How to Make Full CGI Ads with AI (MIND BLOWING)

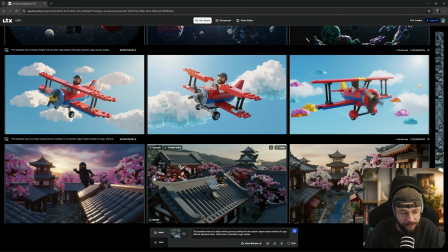Again, it's kind of my fault because I've said me dressed as a ninja,
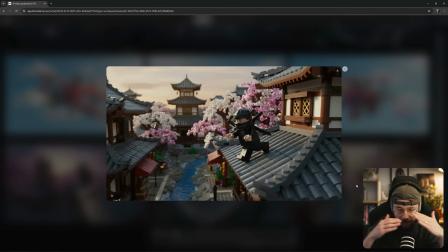and the classic ninja outfit covers up most of your defining features, right?
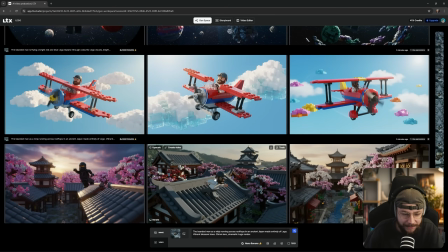So I should have been more specific about maybe just me running through the rooftops.
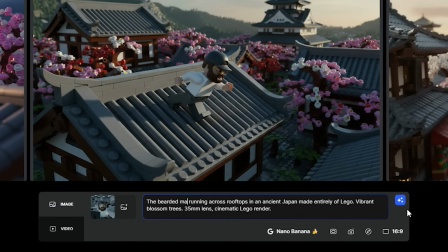I could literally just go in and say the bearded man running across rooftops in ancient Japan and hit regenerate, and I'm sure it will just instantly solve that problem.
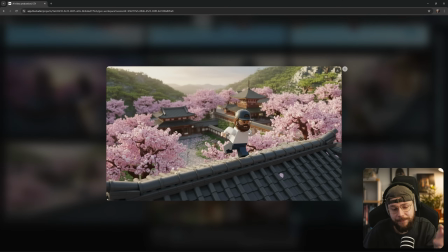And straight away, we've got back some really cool generations. The baseball cap is misbehaving once again, so we'd have to find out a way to tweak that.
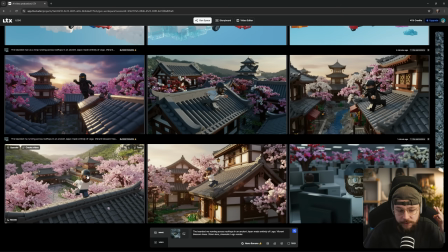You know, we just go and iterate this image and use different solves to try to make sure that cap is turned the right way around.
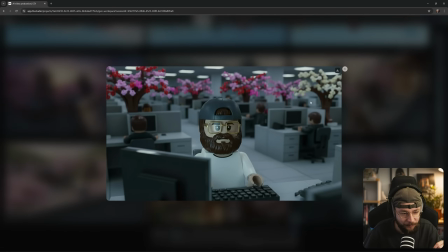And here it's actually just got confused about what we want, and we're now back in the office, but there's really nice blossom trees there. It is an improvement to the environment, I've got to say. That would make me a little bit more happy working in that place.
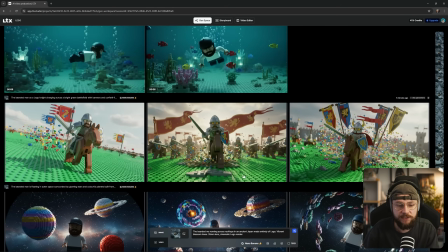We've really covered the entire process of the actual generations themselves.
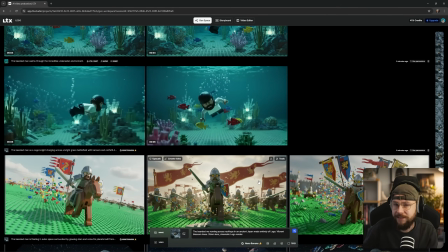What I do quickly want to touch on is the editing process.
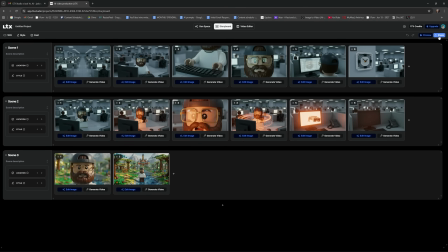And just as an aside, if we head back to our storyboard and go to the top right-hand corner, we can click share.
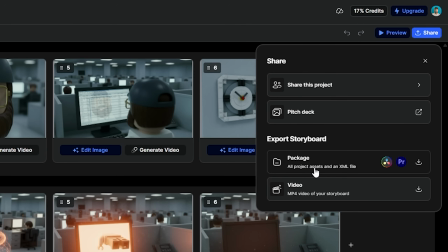Very useful feature here where we're able to package up all project assets and get an XML file as well. And of course, this is compatible with both DaVinci Resolve and Premiere Pro, like we're using.
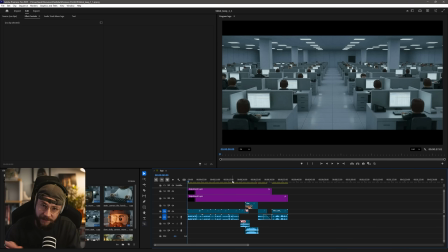So what we have here is essentially a rough cut of the intro. When you guys see it in the final video, it'll be a little bit more polished, particularly in terms of audio. Of course, with our Veo 3.1 generations, we are getting audio baked into them.
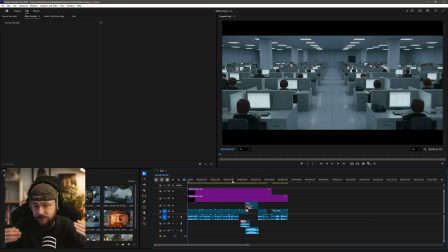I'm choosy about which audio I like and which I don't. So I often add my own layers of sound effects and kind of ambient sounds as well. And of course, music plays a very important role also.
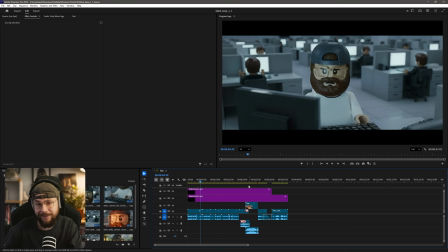So essentially the process is that I've followed the storyboard that we had on LTX Studio to stitch all the shots together.
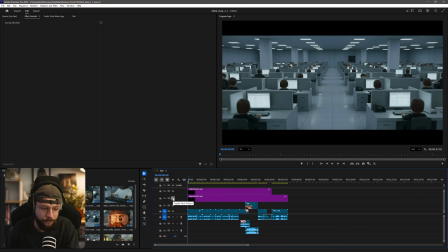I also have two adjustment layers on my timeline. The first is to add a load of film grain.
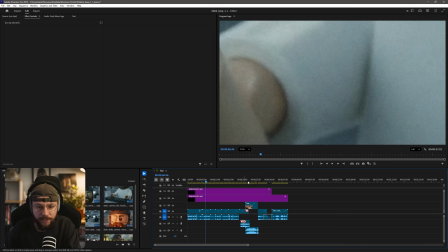This is something that I do to everything that I work on with AI. So if I turn it off and turn it back on again, I feel like it just adds a nice level of texture.
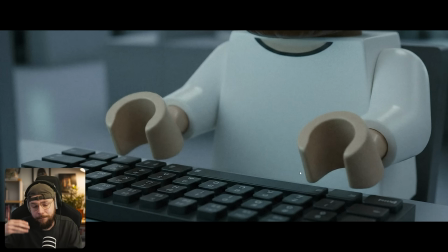Something that I often do as a visual effects artist when I'm making changes to existing shot footage, it's good to add a layer of film grain on top. Really good example of this is if we're having to carry out like beauty on an actor or actress's face to remove wrinkles or any blemishes or anything.
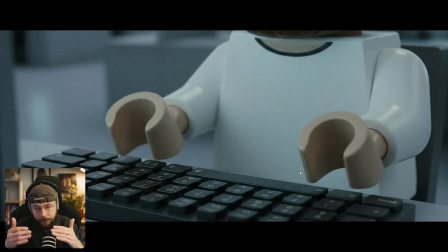You're smoothing out the texture, but then if you add film grain back on top, it beds everything back in and gives you that feeling of realism. I think with AI, sometimes it comes across too glossy. And so the film grain kind of just helps out with that. It is an aesthetic choice. I think some people might not like it, but I do it for all of my AI stuff.
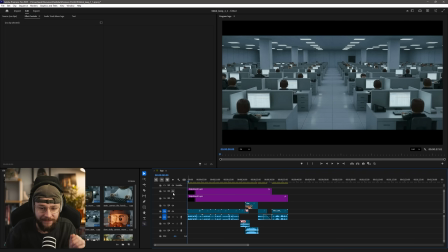And what we've also done is add in this letterbox as well.
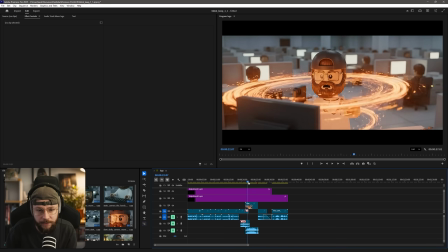You'll notice I've actually used this as a bit of a filmmaking device because when I'm kind of lifted up into the air being levitated, the letterbox pushes out.
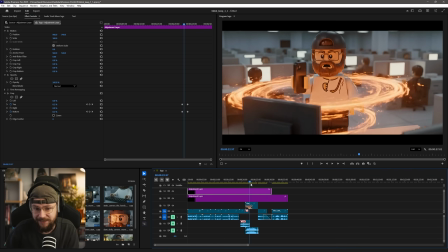And this is really simple. I've just added a crop to that adjustment layer and it's keyframed to be pushed out when I'm lifted up into the air.
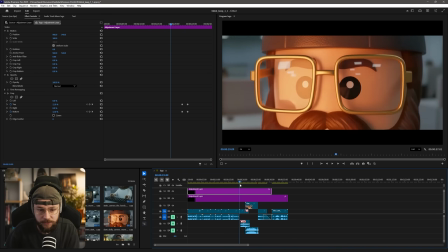And again, it's trying to sell this idea that the character maybe feels a little bit stuck and they're sort of being restricted.
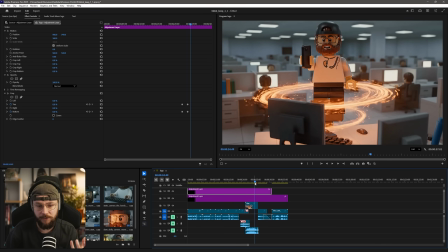And as they're lifted up into the sky, that restriction is eased.
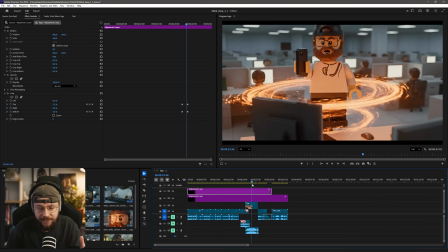It's sort of the power of generative AI allowing this character to now flex their creative muscles and escape reality,
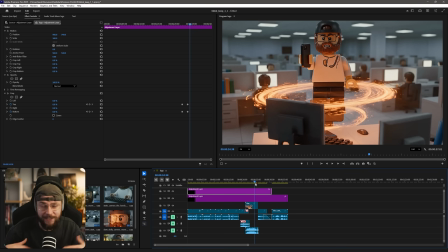even if it's just for like 5 or 10 minutes a day, right? To execute ideas that they simply couldn't execute before. And just to show you as well, if I drag out by duplicating this shot here, I want to show you the entirety of this shot because what happens is I fly down to the computer screen,
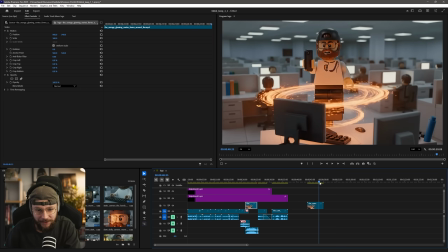I bang my head on it and then kind of just sit back in the chair. So this generation from Veo 3.1 is not actually giving me what I want,
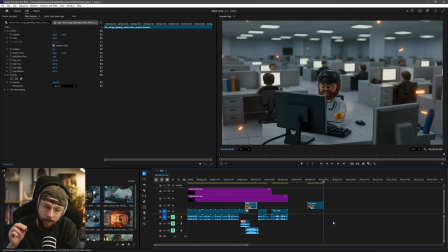but I've been selective about the parts of the generation that I've used and I've ended
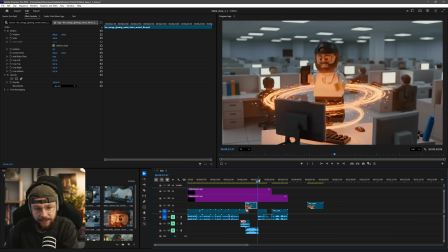up cutting on the point where I make contact with the screen,
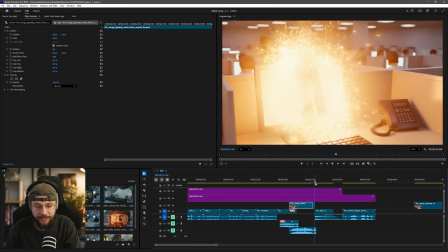right? And on that cut point, we cut to a different camera angle and show that I've been drawn into it.
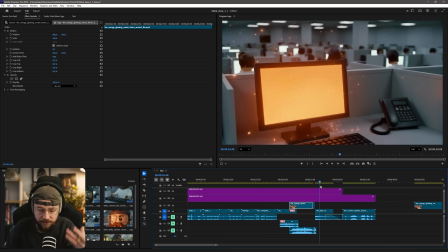We have all of these nice sparks and everything, and the computer screen glows down and just goes back to normal.
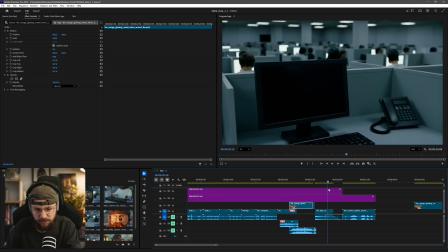The rest of the office is still this kind of gray, sort of sterile looking environment again.